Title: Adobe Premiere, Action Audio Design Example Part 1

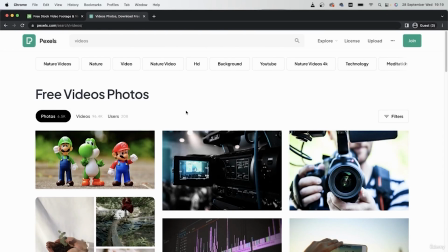Now let's take a look at another example where we can use sound design to make the experience better for the audience. In the previous lesson, we looked at a nature example, meaning that the sounds were of nature, they were organic sounds.
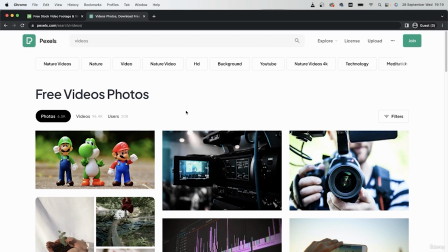But in this lesson, we're going to take a look at sounds made from action. So I will have a human subject in this example, and therefore, apart from the environmental sounds, we also need to put in the human sound.
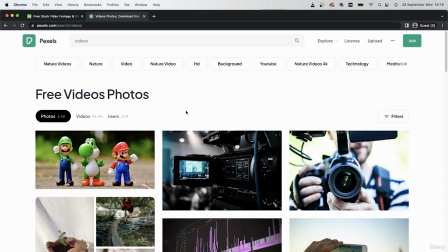If you have filmed the video yourself, then you wouldn't need to get those extra sounds. But we're just going to assume in this lesson that you recorded that video on mute, or that the audio of the person wasn't good enough for you to use it.
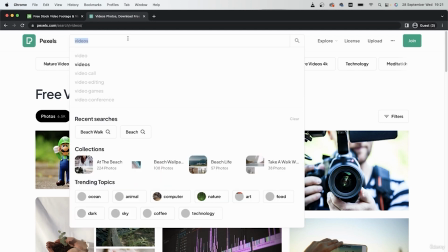So I'm back in Pixels. I will just look for my type of video, which will be sport.
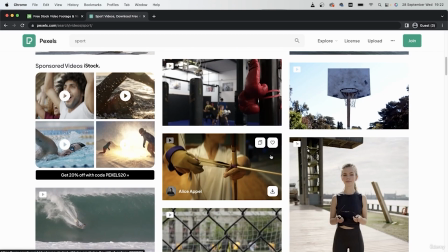When you search sport, you're going to get a lot of options, such as basketball, surfing,
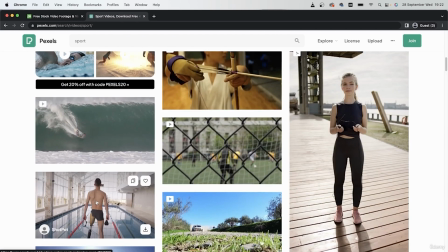archery, football, swimming, and so on.
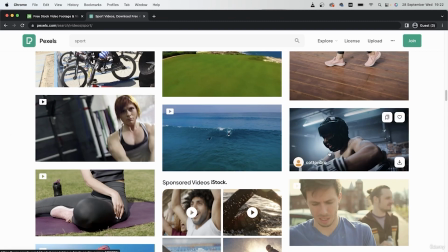So I think I will grab maybe a intense sport, such as boxing.
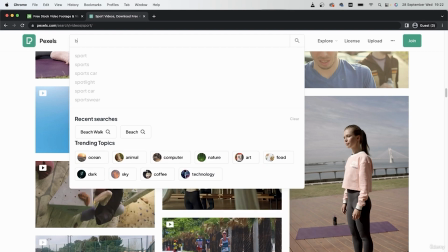I'll just look for it in the search bar. The more specific, the better.
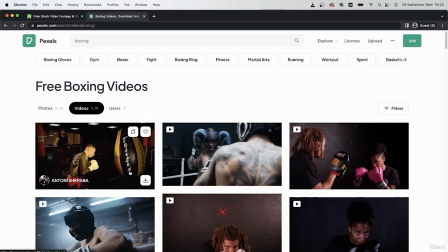So I will grab this video of this person practicing their boxing.
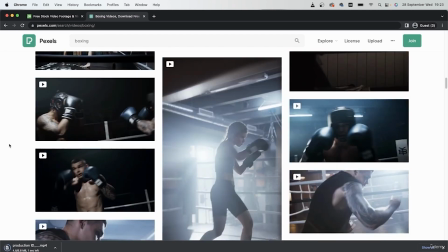That's my first clip. Now let's take a look at another example.
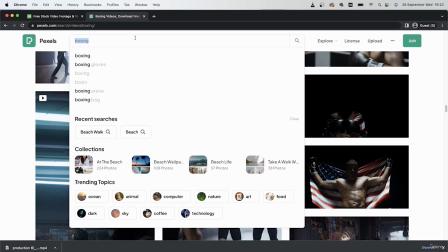Let's go for maybe jump rope.
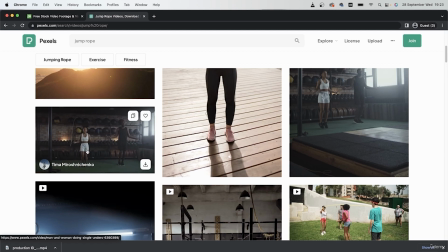If you are going for something like this, look for videos where these subjects are kind of jumping at the same time.
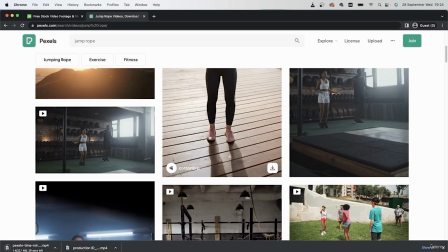So preferably you would want one subject, but if there were more than one,
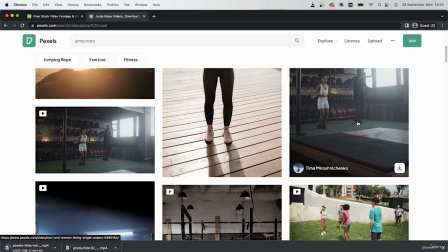try to get a video that has matching movements.
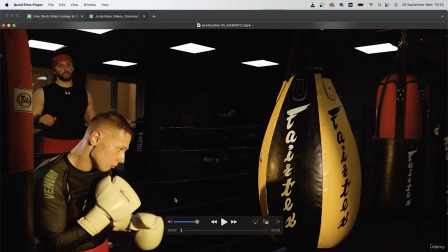So there are my clips. I'm going to once again open them up and analyze what's happening inside the video.
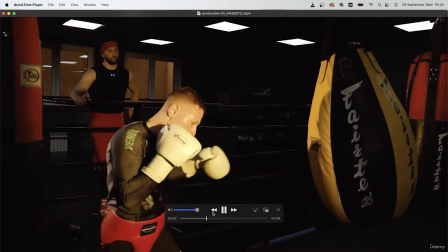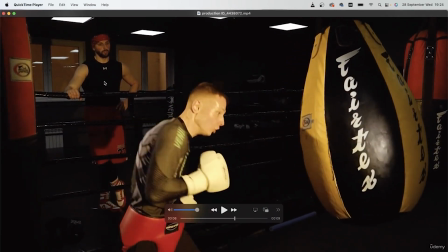So this is a pretty organic environment. We obviously have the contact between the glove and the sandbox, but apart from that, we need to add the chain noises because this guy is getting pushed back with every punch.
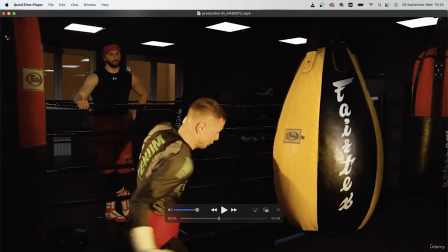Thirdly, since there is another person, we're going to assume that this is some sort of gym and that there are other people in the back. So this could be some distant communication, some distant punch noises, and so on.
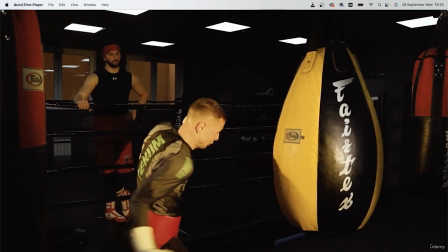And of course, we need an epic music for this training video.
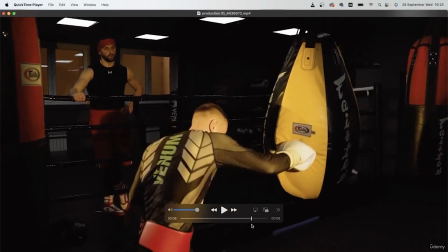This person isn't really saying much, so I won't be needing to do anything for him.
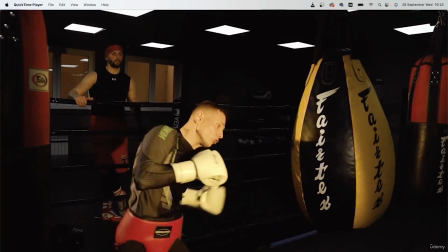Another thing when it comes to action videos is the breathing of this person.
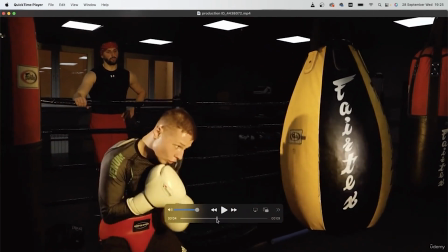So naturally, when you're boxing, you're having really sharp breaths taken with every punch.
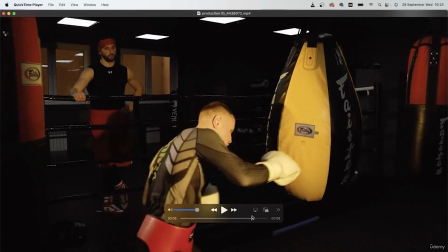So that's another sound that we need to add to our list.
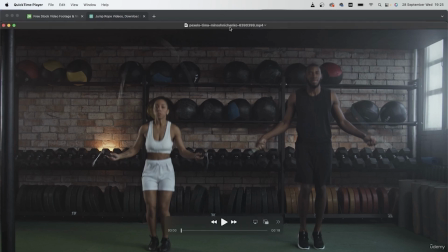Our second video is not boxing, but it's another extreme movement.
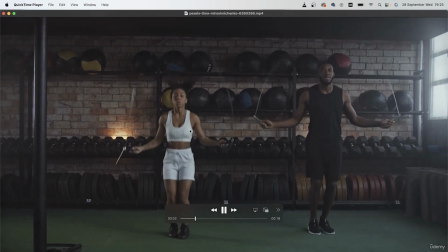So we have the sound of the jump ropes.
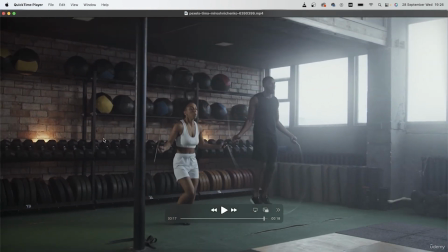And once again, I'm going to assume that this is a gym and there are other people around these two subjects.
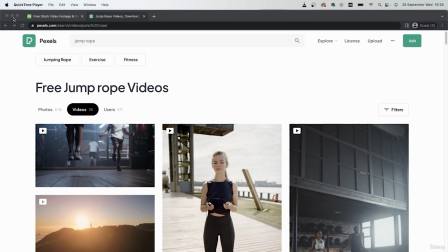Once I have analyzed my two videos, it's now time to move into the audio part of this, get our music, and then our sound effects.
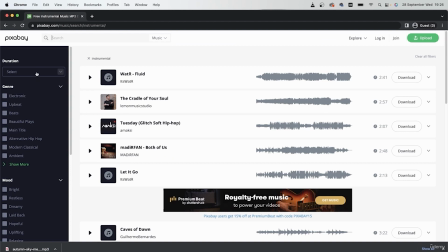Let's begin with our music. I'm going to head to the instrumental section.
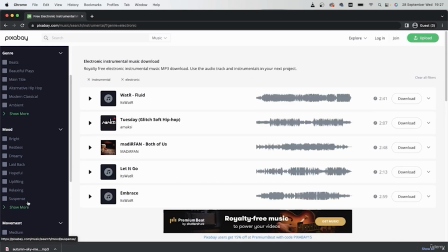Let's go for maybe electronic, mood. Let's see, epic. Let's see what these are.